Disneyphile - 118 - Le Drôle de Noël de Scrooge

Mais justement, cette adaptation a prouvé qu'on pouvait faire passer énormément de choses en moins d'une demi-heure.
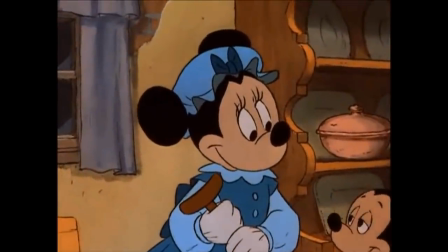[8:32]
Regardez juste cette scène.
Remercions, Monsieur Scrooge.
Avec des répliques simples et des silences,
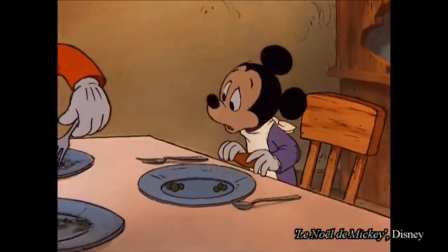[8:39]
tous les ressentis de nos personnages et le drame de la situation transparaissent avec force dans une modeste scène de 15 secondes. Tant le drrrrrr, le film avec Jim Carrey, ça vire toute subtilité.
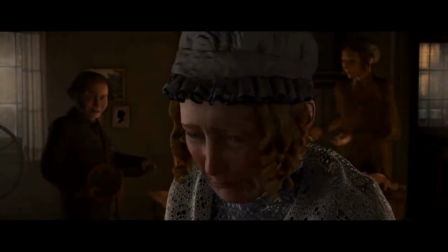[8:51]
Vas-y que chacun s'étend dans un long discours pour bien tout décrire. Oh que la situation de Tiny Tim est triste.
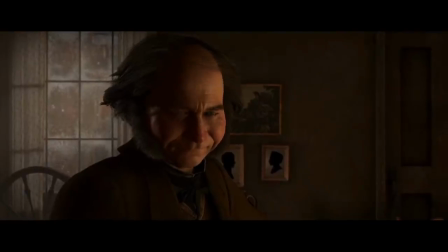[8:58]
Oh que l'avarice de Scrooge était plaisante pour cette famille. Vous saviez que la femme de Cratchit l'estimait peu ?
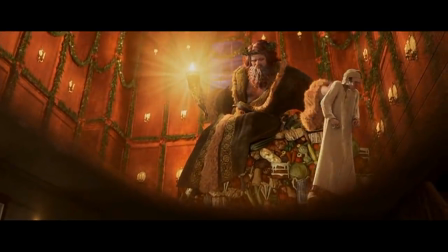[9:05]
Ne vous inquiétez pas, elle va vous le dire bien en détail !
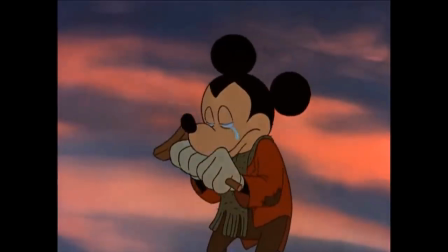[9:08]
Et énormément de scènes sont comme ça, plutôt que de simplement faire ressentir la force de l'émotion du moment,
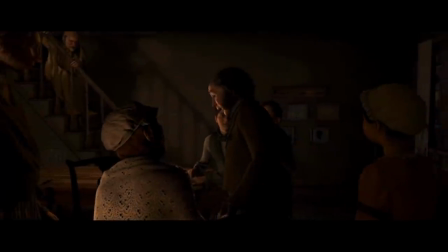[9:14]
on met des mots dessus pendant plusieurs minutes pour bien souligner cette émotion qu'on doit ressentir. Seulement en faisant ça, ça a l'effet inverse, on ressent moins cette émotion car on nous la fourre en pleine gorge. Il y a tout de même deux ajouts qui offrent une vraie plus-value par rapport au court-métrage animé.
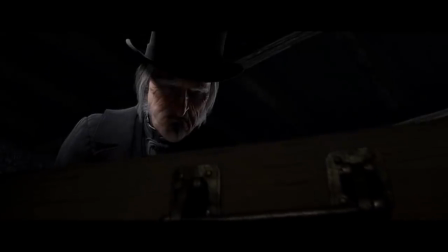[9:32]
D'une part, la scène de la mort de Marley au début a cet aspect assez glauque qui arrive à montrer le côté peintre et misanthrope de Scrooge de façon très naturelle,
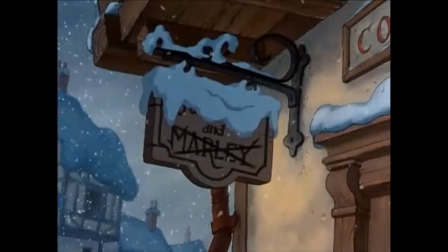[9:41]
là où dans Le Noël de Mickey, c'était de l'exposition un peu forcée.
On a soucié Jacob Marley et mort, hélas, il y a déjà 7 ans. À ça, il était doué. J'ai se croqué l'hiver.
Ah, j'adore parler tout seul pour décrire nonchalamment mon passé.
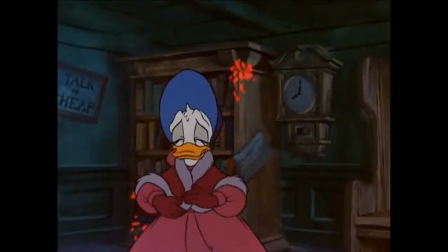[9:55]
Et s'il y a une chose que j'ai trouvé trop expédiée dans le dessin animé, c'est la rupture entre Scrooge et son amour de jeunesse.
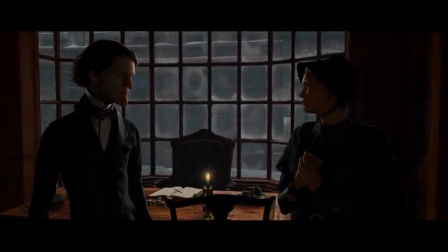[10:02]
Alors qu'ici, même si c'est très verbeux, ce pan de la vie de notre protagoniste prend le temps de se donner du poids. En dehors de ça, y'a pas photo. Quitte à se regarder un chant de Noël pour les fêtes, la version avec le canard et la souris tient le plus la route pour moi.
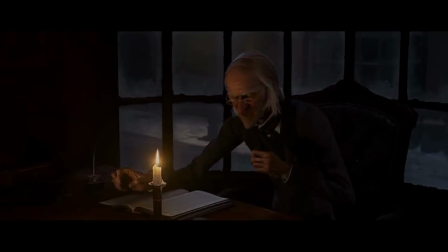[10:15] Bah l'hiverne.
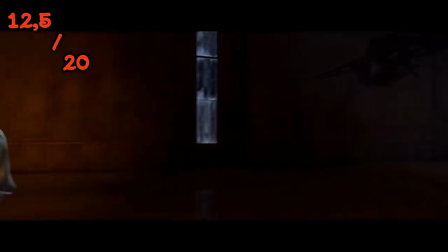[10:18]
Ce film n'est au final qu'une énième adaptation du conte qui raconte assez efficacement l'histoire Mais qui n'a rien de grandement
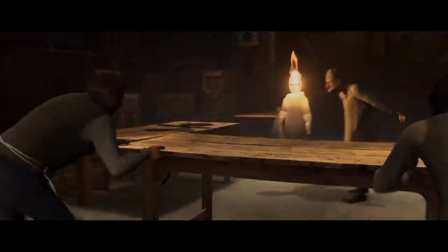[10:25]
probant pour se démarquer Ça reste une histoire excellente de base donc c'est un film qui passe bien Mais ce ne sera clairement pas la version qui restera le plus dans les mémoires Je vous souhaite à tous de bonnes fêtes de fin d'année Et pour démarrer 2019 on va se remettre au classique d'animation Disney Ça a commencé à faire long A la prochaine et n'oubliez pas les paroles de Tiny Tim Que Dieu nous bénisse, tous en tant que nous sommes ! Même les tueurs et les... Sur cette note bienveillante, je vous dis au revoir !
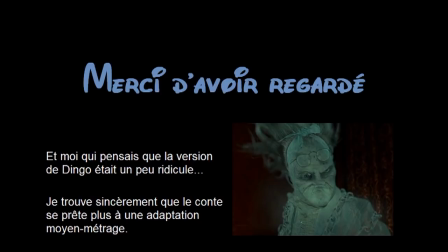[10:54] Noi, blesses nos frères du monde !